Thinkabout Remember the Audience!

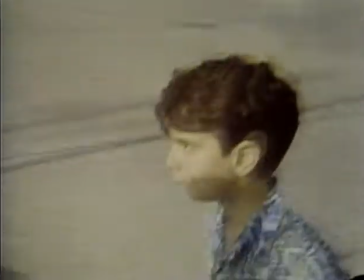Deciding how to get the meaning across to your audience depends a lot on what you think the audience will get best Even when you're just trying to decide where to shoot a scene like the fourth one we had to do Where do you want to shoot more delirious papers?
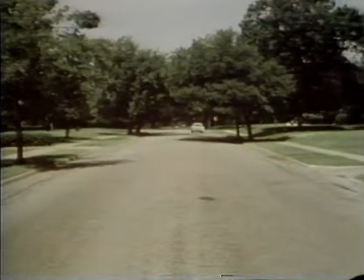How about Clancy Street? There's some really neat houses on Clancy. I could get some dynamite shots.
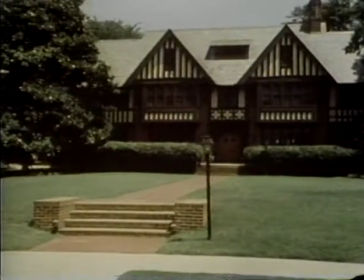I don't know. Do we want the audience to think everybody here's a millionaire? I wish I had that route. No dogs, no hills, and everybody pays on time. It's great. Well, the whole point of the scene's supposed to be about how delivering papers is hard work. Wait a minute. What more said to just give you an idea for a location? You know where Botany Bay is?
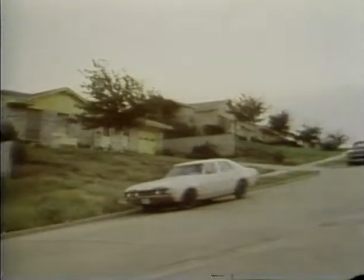It has that giant hill. Forget it, Ginger. Just walking up that street is hard enough, let alone peddling up on a bicycle full of newspapers. Well, at that location, the audience could get a point better than if we used Clancy Street, don't you think?
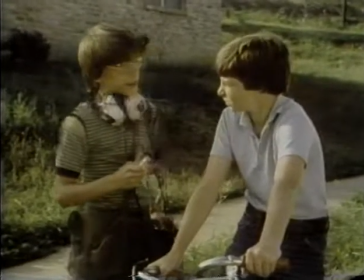Okay, are you ready? Yeah, I'm ready. Are you awake? Yeah. Okay, I'll give you a signal when we're set, okay?
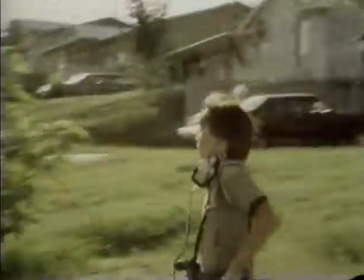Okay, great. Ready!
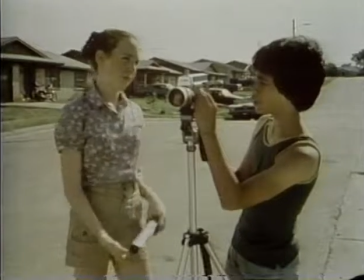Wait for my signal!
So how do you want me to shoot this? I'm trying to picture the different ways in my mind.
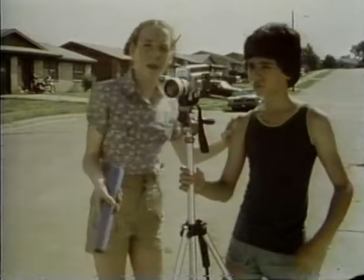I've thought of two. One way would be to start all the way zoomed in to the corner.
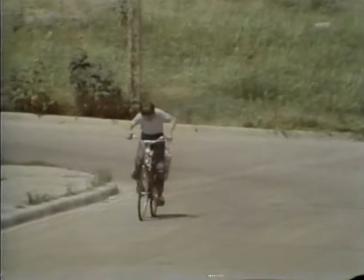He rides in, then we keep pulling back as he gets closer.
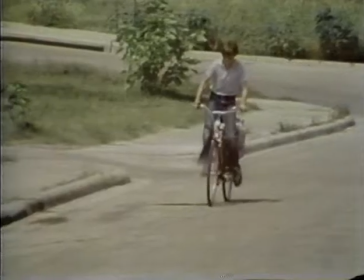But think about the audience. That way they'd never really see how tough this hill is.
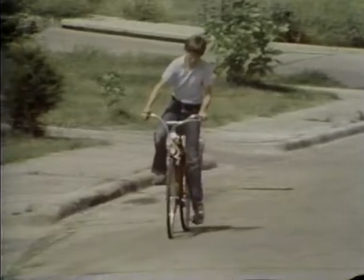They'd be seeing how hard he's pumping. I guess it'd show he's working hard.
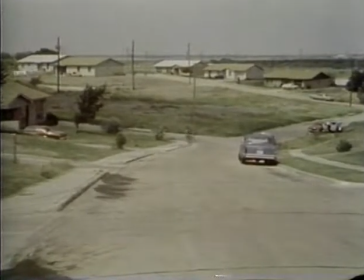The other way would be to start wide so the audience sees how steep the hill is.
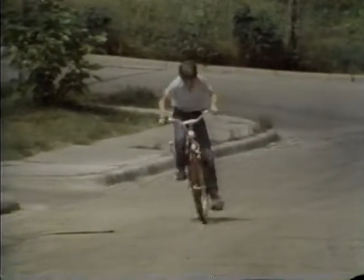Then, as he starts to pump up, we zoom in to a close-up of him to show how much he's straining.
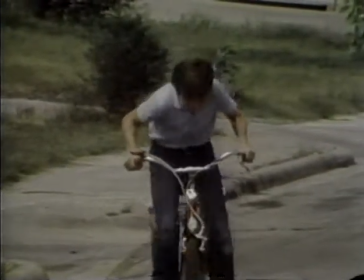I like that better. The audience didn't know he was going to have to work hard to get up the hill, even before they saw him straining.
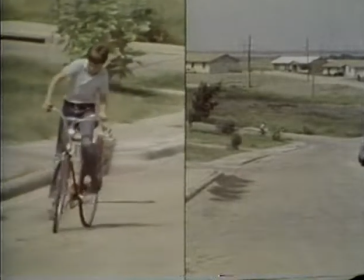I like it the first way. The audience is telling us they saw it's getting harder and harder to keep going.
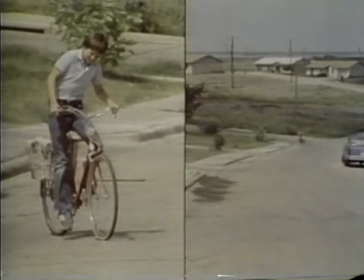Well, I think we'd get our meaning across better. You know, it's hard work delivering papers if the audience could see the whole hill first so they could think about how hard it would be if they had to ride up it.
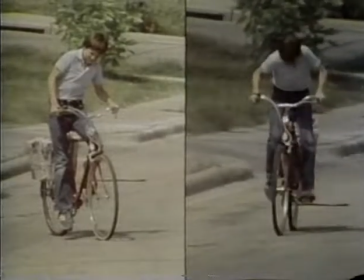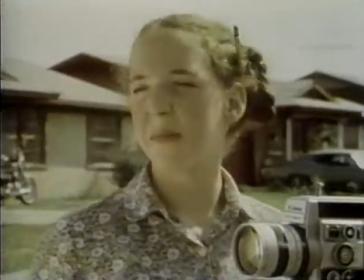Come on, you guys.
I think you're right, Chuck.
Okay, we're rolling.
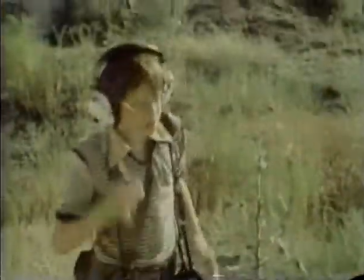Come on, Mort. Mort. Cut, cut, cut.
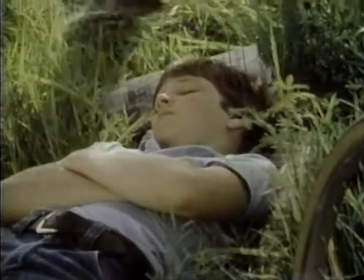Even though Mort would have rather slept some more, we finally did shoot the scene and it looked good.
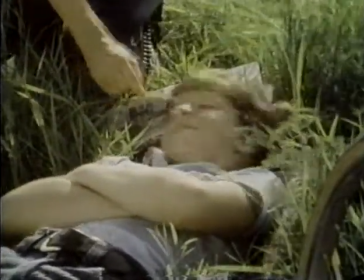That meant we only had one more to go.
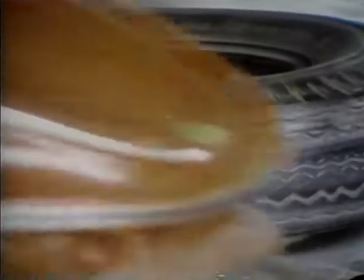The bumper cars.
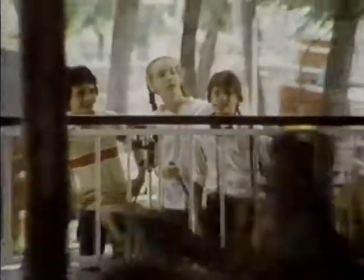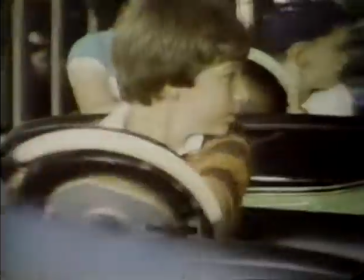You know, it just occurred to me that when Mr. Callahan is in, zombies say, the kids never not think this is fun at all.
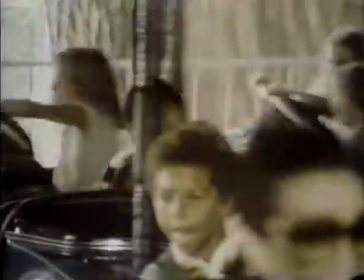Yeah, I forgot how crazy this is. So, we know it's fun, we just have to think about how to shoot it so there's a fun we get across to the audience. Well, I think we need a real wide shot of the amusement park.
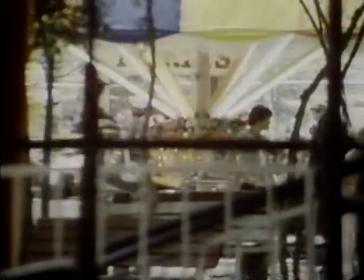That should come first, so the audience can see all the rides and the people, and then We kind of get the idea this is where people come to have fun.
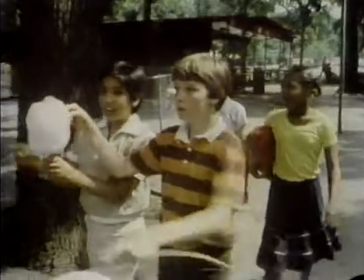Then we need a few shots of the kids that makes it look like they're having a good time just being here.
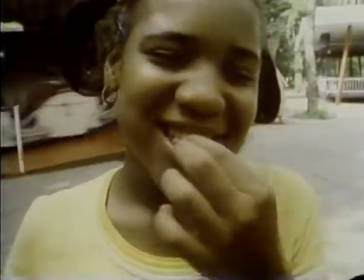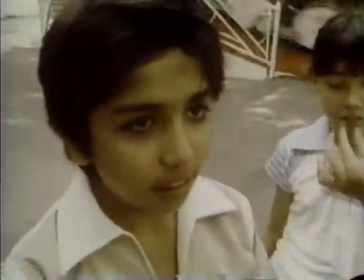Yeah, so it'd be like getting the audience ready. I'd be thinking, why are those kids so happy about it?
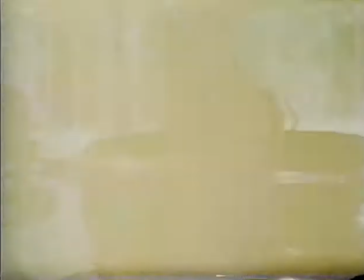Wait, I just had an idea. I'll drive a bumper car and Chuck can get in with me. He can shoot as I drive around, like the camera was the driver.
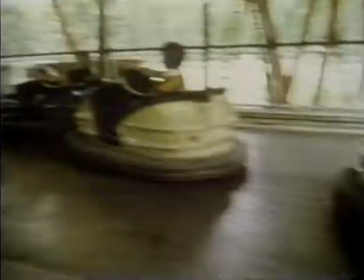That way, the audience could be driving around too. They'd have to get our meetings in, because it'd be like they were driving around having a good time themselves. Plus, we'll definitely need all sorts of close-ups on everybody's faces.